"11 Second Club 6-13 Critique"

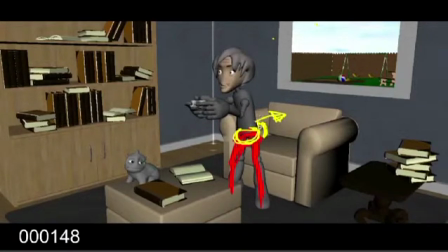[16:18]
And then you've pushed back, and maybe now would be the time to reverse the arc, so that now he's upright, he's looking back at it.
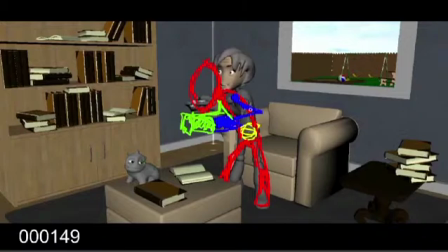[16:35]
And then your next one, I actually think, if you're here, this pose isn't right. I'm sorry, I drew that wrong. Let me just erase that.
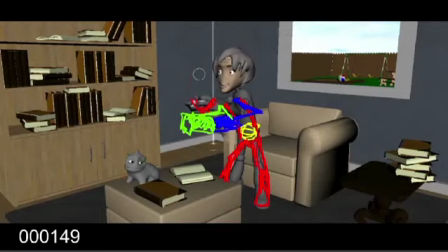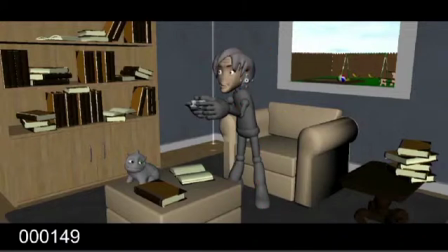[17:07]
So that pose then becomes this pose, because he's coming back down, you know.
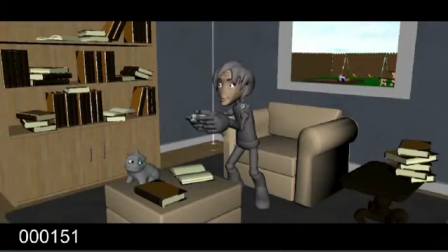[17:20]
Then you want to have a little drag on the upper body, and then you settle into something again with a little more, if this is your hips, a little more arc to it.
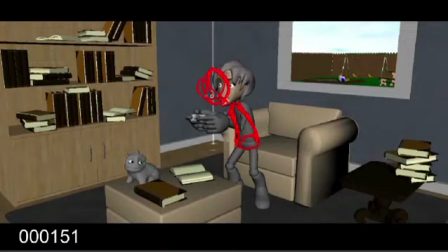[17:39]
Not a lot, but just a little, so that we really see that all these things have weight. Because, I mean, that's the biggest thing, is you want to make sure that your animation has a sense of weight.
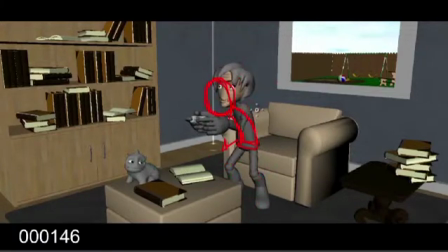[17:54]
So when we go back and look, it's ease out, fast up, ease down, hit. You may have some residual energy that you want to show by him kind of bobbing up and down,
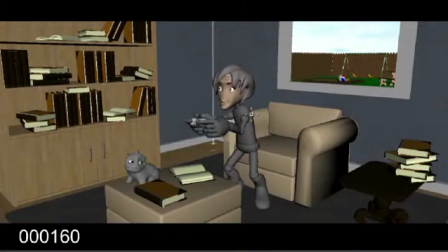[18:14]
and then do the same thing on these last ones, but vary him up, do different, make him move side to side, you know, so that the hips aren't just locked in place going it looks very mechanical.
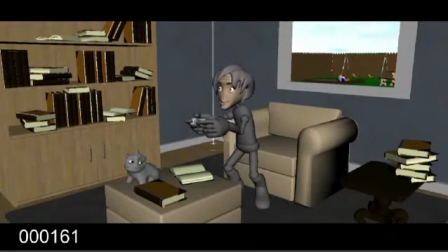[18:33]
Okay, so that's one thing. One major thing I see, just right through there. I mean, it's looking good. I just think you can push it way further. Another thing is right in here.
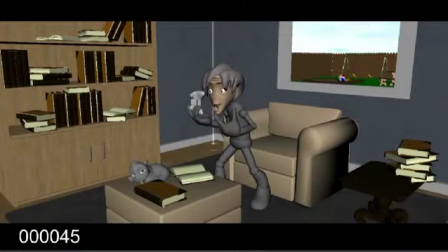[18:51]
You're doing a lot with the arms, but not the body. So here, his whole body
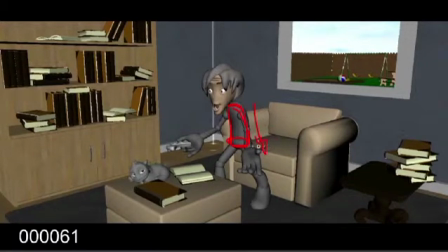[19:07]
should be going down, right? So he should wind up like down here, for as big a gesture as that is with his arms.
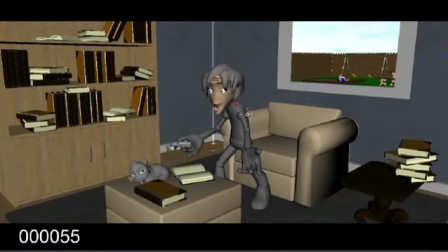[19:22]
Here to here, this body should be here, down.
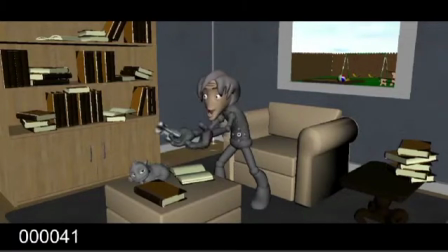[19:37]
And you need an anticipation. So what I would do, I mean, you've got the body here, right?
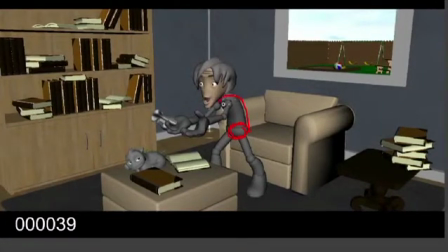[19:44]
And you actually have this really nice pose, which I think you can still push even further. You can push that body arc more. You know, make it a super C curve,
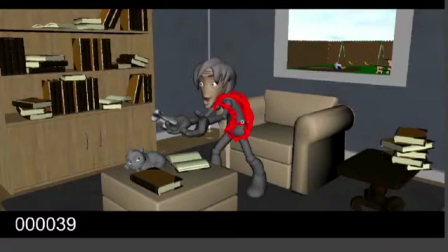[19:58]
so that you're coming out to like here, you know, and